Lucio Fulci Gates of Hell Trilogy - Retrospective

i want to try and just talk about moments in the film that stood out to me and while the opening is very shocking and the film just kind of throws a whole
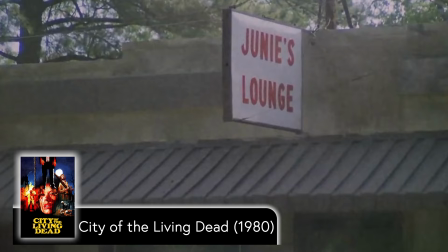245s
lot out the gate the first moment that i want to pinpoint in the film is the introduction of the junies lounge like we're in the wrong season suddenly damn dust all these high winds pretty unusual in this scene you have two guys sitting at the bar and the owner standing behind the bar talking when suddenly the mirror behind them smashes with four big marks on it while
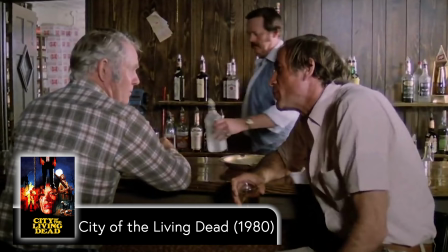277s
you don't see what makes the impact the moment is made impactful through the use of the camera and the editing you don't see what
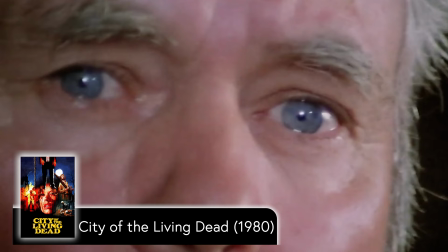284s
made the four marks but there are four uses of camera movement in the scene the scene was really the first moment in watching this that really stood out to me where the film had slowed down for a minute and immediately with that use of the camera and the editing the
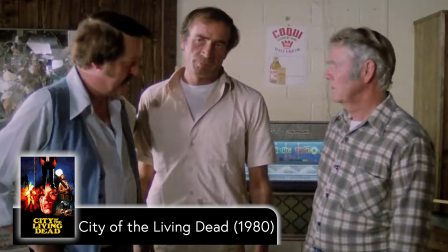298s
tension in the scene is brought back up A few beers and you fellas start seeing ghouls and devils all over the place.
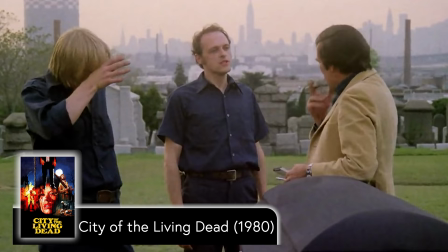304s
Skipping ahead a bit in the film, Catriona McCall's character is being buried and Christopher George's character is hanging around the cemetery.
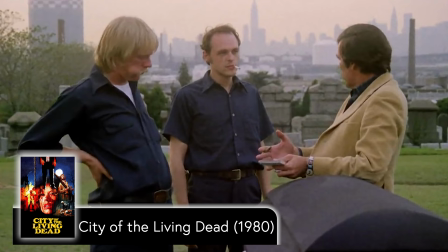311s Girl here, that's all. Look, why don't you guys go ahead with your work and I'll pretend I'm not around. Well, move.
Earlier in the film, we see the dead priest with his pale face makeup on and I just love how this sequence plays out where all
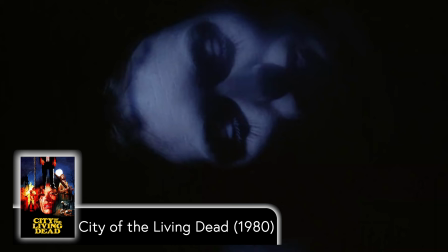322s
the shots of her face in the coffin cover lit to be pale and cheeks appearing more flushed,
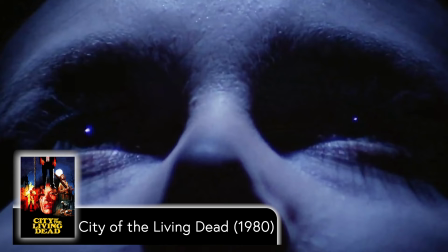327s
like what has been established, the look of the dead characters in the film. Then once she wakes up, it cuts to a different angle that shows her differently.
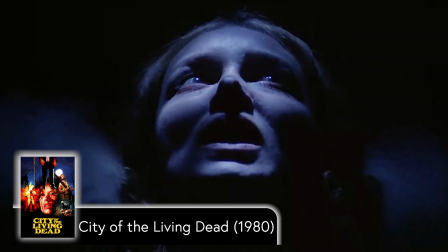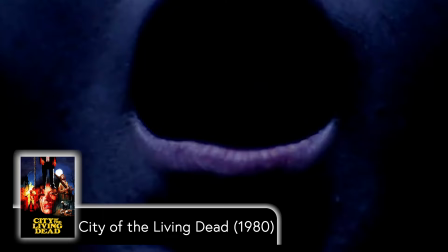346s
Shortly after this, Christopher George's character starts trying to bust her out, and he uses a pickaxe to hack into the coffin,
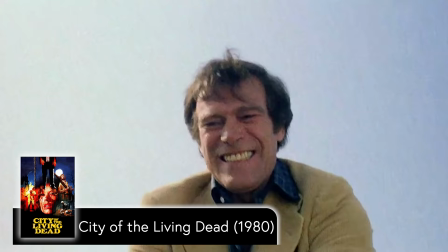351s
and it goes right past Catriona McCall's face, which that's an idea that Fauci does go back to later in this trilogy.
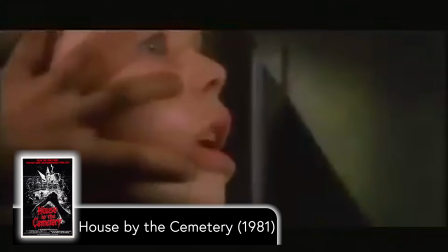then a little bit after this we are introduced to what the undead father thomas is up to when we see a couple off parked alone in their car when he appears in front of them and begins just staring at the girl in the car and what follows is one of the most gruesome
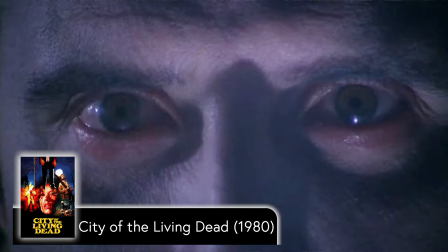378s
images in horror i've seen in a while i don't know what the logistics of it are but he makes her throw up all of her organs and
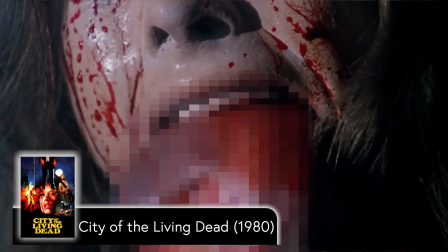384s
the camera does not cut away then if that isn't enough her boyfriend in the car gets his brain ripped out the back of his head. And that really becomes the undead character's trademark in this movie. There's just a lot of brains getting ripped out.
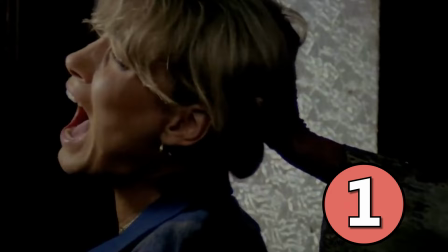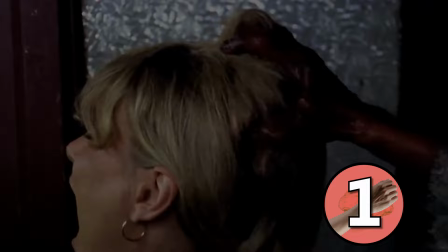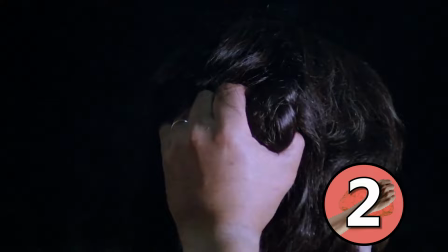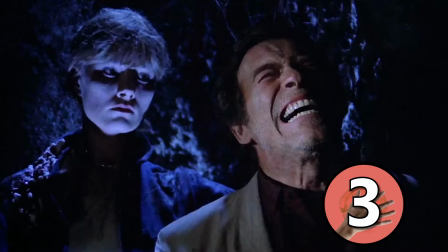After that we get introduced to a creepy mortician guy who's preparing the makeup on a young girl who recently passed. Then not long after we see her parents seeing her in the coffin for what I assume is the first time.